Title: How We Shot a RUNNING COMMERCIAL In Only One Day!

Alright, so this is one last spot or location that we discovered here. I think it looks really cool because there's this industrial site and it kind of looks like I'm in the middle of nowhere. So here we're just going to shoot a couple of shots of me just being super exhausted, stopping, feeling like my body doesn't work anymore, really in pain.
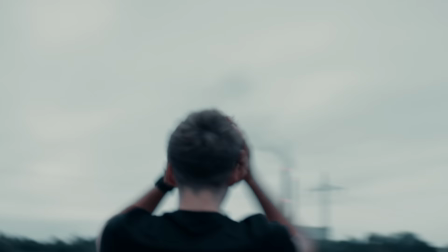16:51 And therefore we also switch the shutter a little bit to a slower shutter so that we have a little bit more motion blur, also like playing a little bit with the focus, and that should really help to just get the people in the same state as I am in right now, like being super exhausted, and I think it can work out really nicely. Let's just see what we can get.
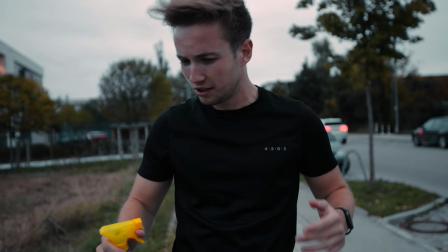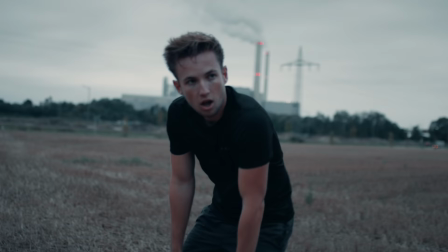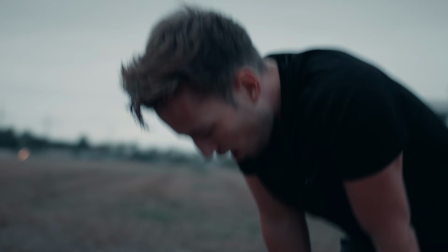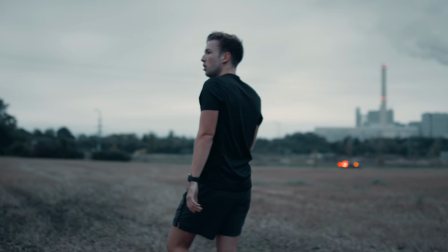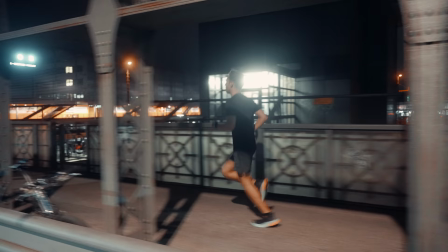17:30 At our last location, we captured some more tracking shots out of the car, which I could then match with my tracking shots from the previous locations.
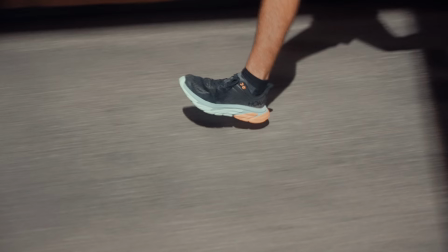17:40 This difference between day and night really helps compress time in the edit and shows the viewer how hard the character is working towards his goal.
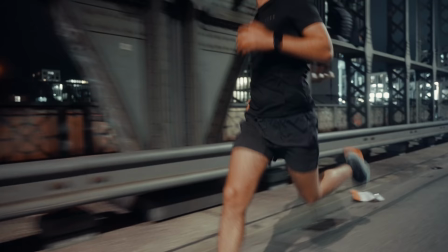17:47 We filmed all of these shots with a 1/4 black ProMist filter, which made the lights in the background appear a bit softer.
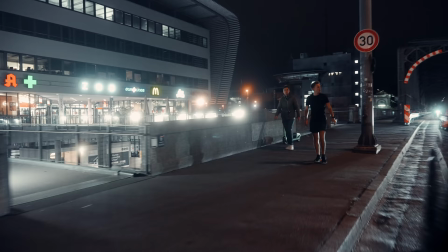17:54 And just like that, we shot a whole running commercial in only one day.
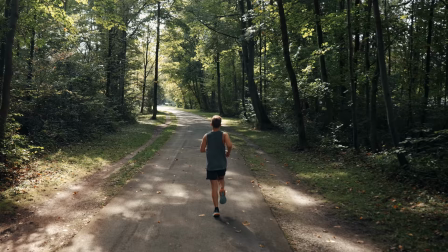17:58 I'm actually super happy with how this commercial turned out and what a large variety of locations and emotions we were able to capture within only one day. Throughout the whole shoot, I learned a ton of new things, and I hope that you enjoyed following along as well. So let me know in the comments if you like this style of video and if you want to see more of these in the future.
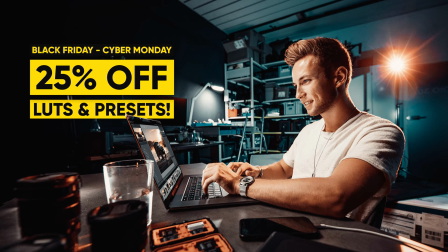18:16 Also, I wanted to let you know that I'm going to run a limited
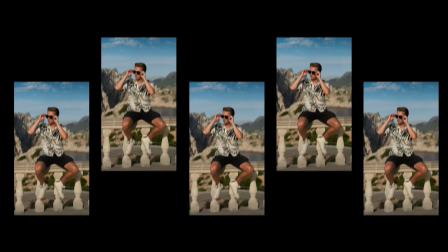18:20 25% discount on my signature LUTs and presets from Black Friday until Cyber Monday, which is the biggest discount I ever made.
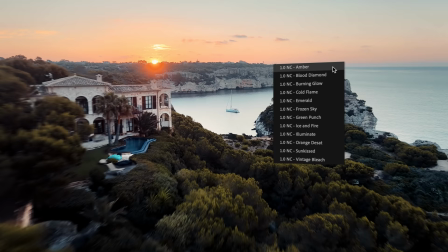18:27 I edit all of my photos with my signature presets and I color grade all of my videos with my signature LUTs. Also, this commercial was graded with my LUTs. The feedback of you guys has been absolutely insane, so if you don't have them yet and if you want to replicate the look of my photos and videos, now is the time to grab them.
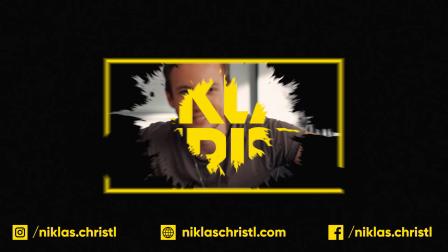18:43 That's basically it for this one. I wish all of you guys a great day and I'm going to see you in the next one. Peace.
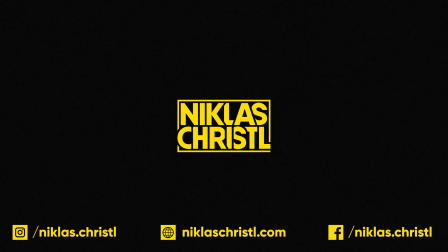We'll be right back.